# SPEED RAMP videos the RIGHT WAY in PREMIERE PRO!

Speed ramps are a great way to add excitement to a shot and can even be used as a way to transition from one clip to another. But there are a lot of small tweaks you can make when applying speed ramps that stop them from looking amateurish and jerky and make them look a lot more professional and a lot smoother. Hi guys and welcome back to Editor's Life, and today we're going to be looking at how to properly speed ramp footage.
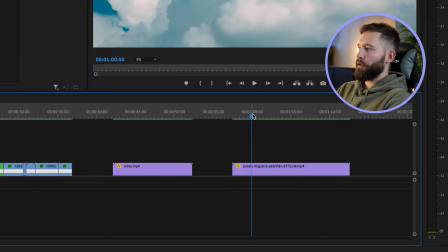24s
So the way that people will often speed up or slow down a clip is they'll go to make a selection for the section they want to change the speed on,
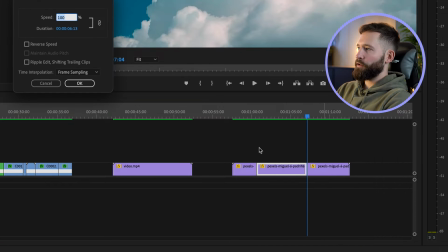32s
they'll right click, they'll go to speed and duration, and then they'll type in a percentage, and then you'll see in the middle it'll speed up for this part and slow down again.
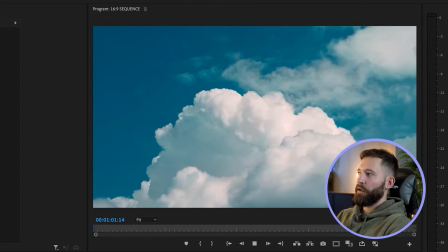44s
But the issue with this is that it's a little bit jerky. You'll see that it goes from being its normal speed to fast to its normal speed again a little bit too quickly. There's no fade between those speeds. When speed ramps are applied the proper way, it makes things a lot smoother and means they can be used for a huge range of shots or edits.
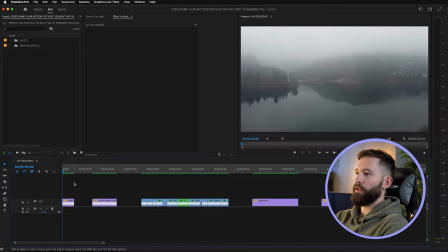60s
So here in the timeline we've got a few examples of different types of shots that are ideal for time remapping. So we've got a drone shot over these buildings, we've got a cloud time lapse which you saw a second ago,
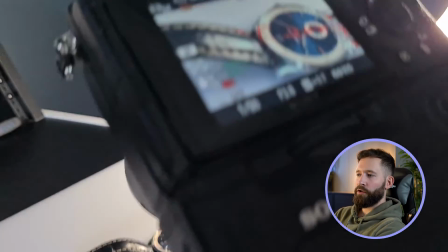71s
and then I spent some of today filming some watches quickly on a turntable using a macro lens.
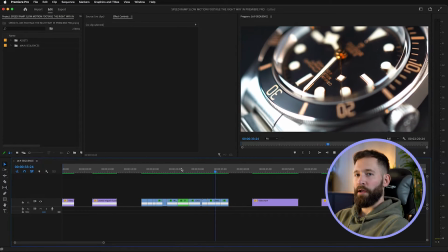77s
So we can look at how effective time remapping can be as a way to transition between multiple different clips.
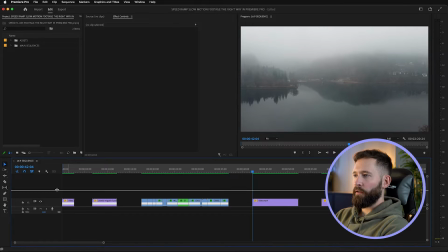84s
So first up, we'll take a look at this drone shot. The first thing you want to do is make your video channel bigger so we can see what we're doing and zoom in a bit.
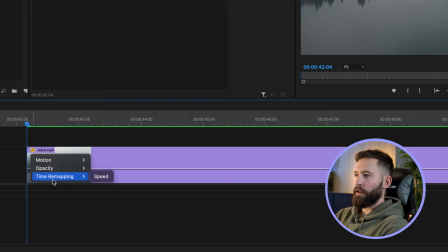92s
You'll notice in the top left corner, there's an effects icon. If you right click on this, you want to come down to time remapping and then select speed. So this line down the middle represents 100% speed, so that is the clip's natural speed.
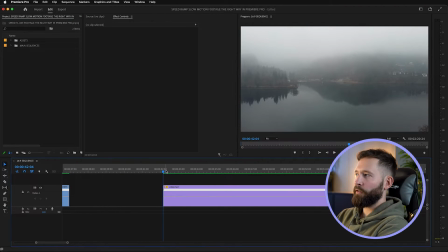104s
And say you want the drone shot that's coming towards the building to be faster at the beginning and then slow down as the building comes in.
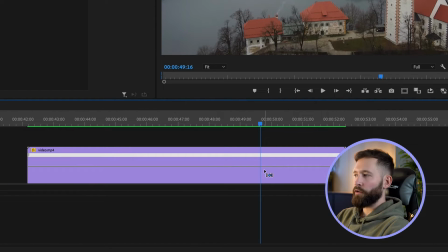111s
What you want to do is press Command or Control and click on this percentage bar. And then if you drag this up, you'll notice that the percentage is increasing and that'll shorten the overall length of the clip. And what this essentially leaves you with is a similar kind of result to when we did the clouds at the beginning.
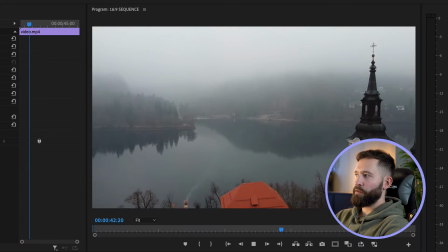129s
The change in speed is too instant.
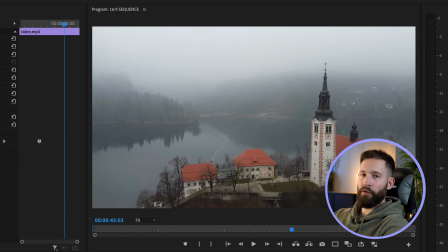131s
It goes from, you know, sped up to whatever percentage you selected to its natural 100% speed instantly with no ramp in between.
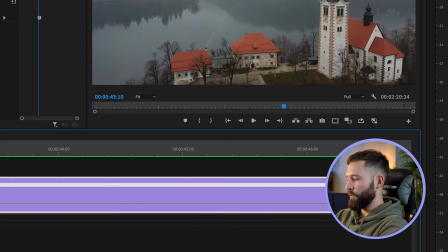139s
And the way to improve this effect is if you just zoom in on this marker in the middle and select the left-hand side, you can drag to the left and you'll see it's actually creating the speed ramp between the two speeds in the middle. And now you'll notice the gradual decrease in the middle between the two speeds. Now this looks a lot better than before, but we can go one step further and give it a little bit more of a dynamic look.
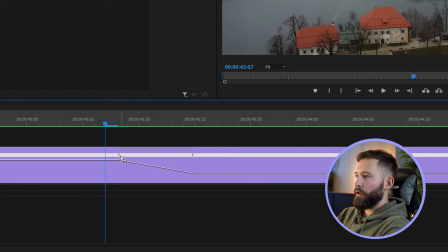161s
And to do this, what you want to do is on the markers, you can click on either left or right. You'll notice this toggle pop up in the middle. If you select the top end and pull to the left, you'll notice it's starting to create a bit of an eased S curve.
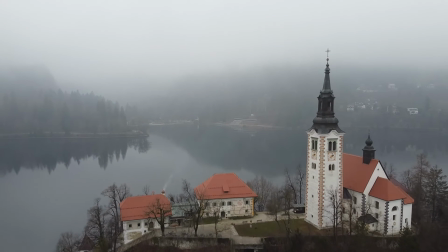174s
The difference between doing this and not doing this is pretty minimal, to be honest, but it does make things look a little bit more professional. So for the time it takes, you might as well go that extra step. Okay, so for example two, the cloud time lapse.
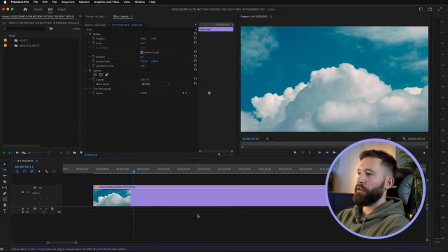188s
Say you want it to start at normal speed, speed up in the middle, and then return to normal speed.
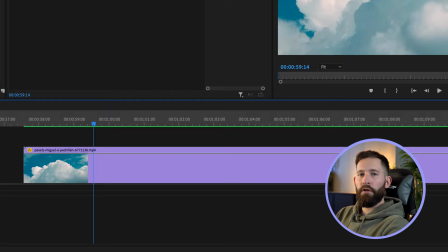193s
It's basically the same process as before, but we'll add a second speed ramp to the clip. So again, zoom in on your clip, right click on effects, time remap and speed.
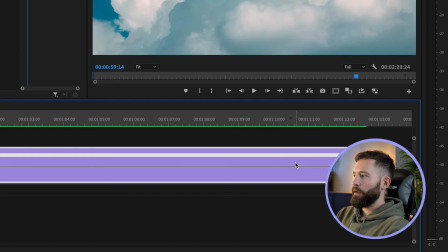202s
And this time, what we want to do is create a marker at the beginning, create a marker somewhere near the end, and pull up the percentage in the middle.
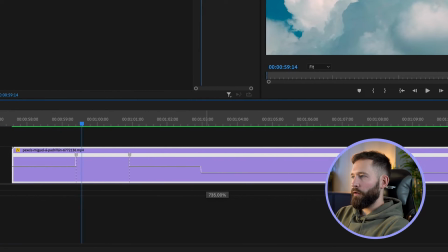211s
I'm gonna go up to about 735%.
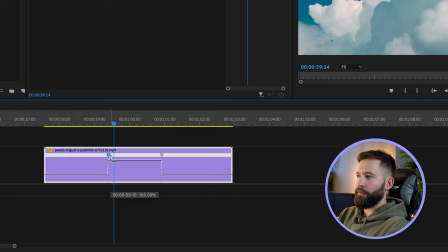215s
And for this, you want to, on the left-hand side, on your first marker, drag the second point to the right.
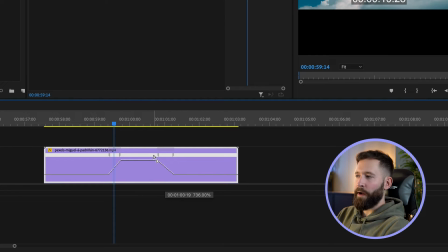221s
On the second section, pull the left marker to the left. And we'll do the same step again with the S-curve.
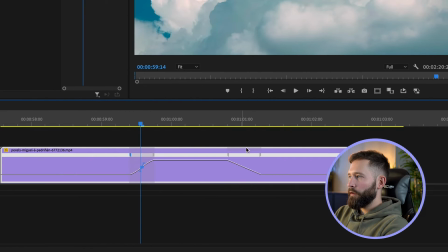228s
So clicking on there and dragging. Click on another marker and drag that in.
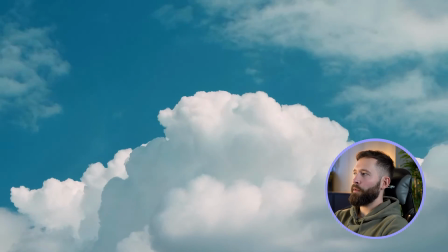234s
And if we play this through now, you'll see it just adds a nice little dynamic element to a shot that otherwise might have dragged on a little bit too long without it.
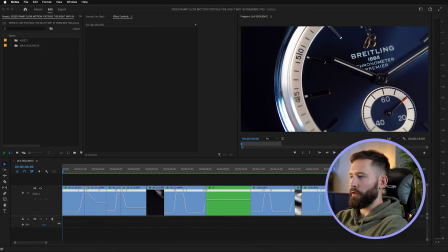242s
Finally, I'll just show you the timeline for this quick edit that I filmed earlier on, and you'll see the range of time remapping that's gone on here.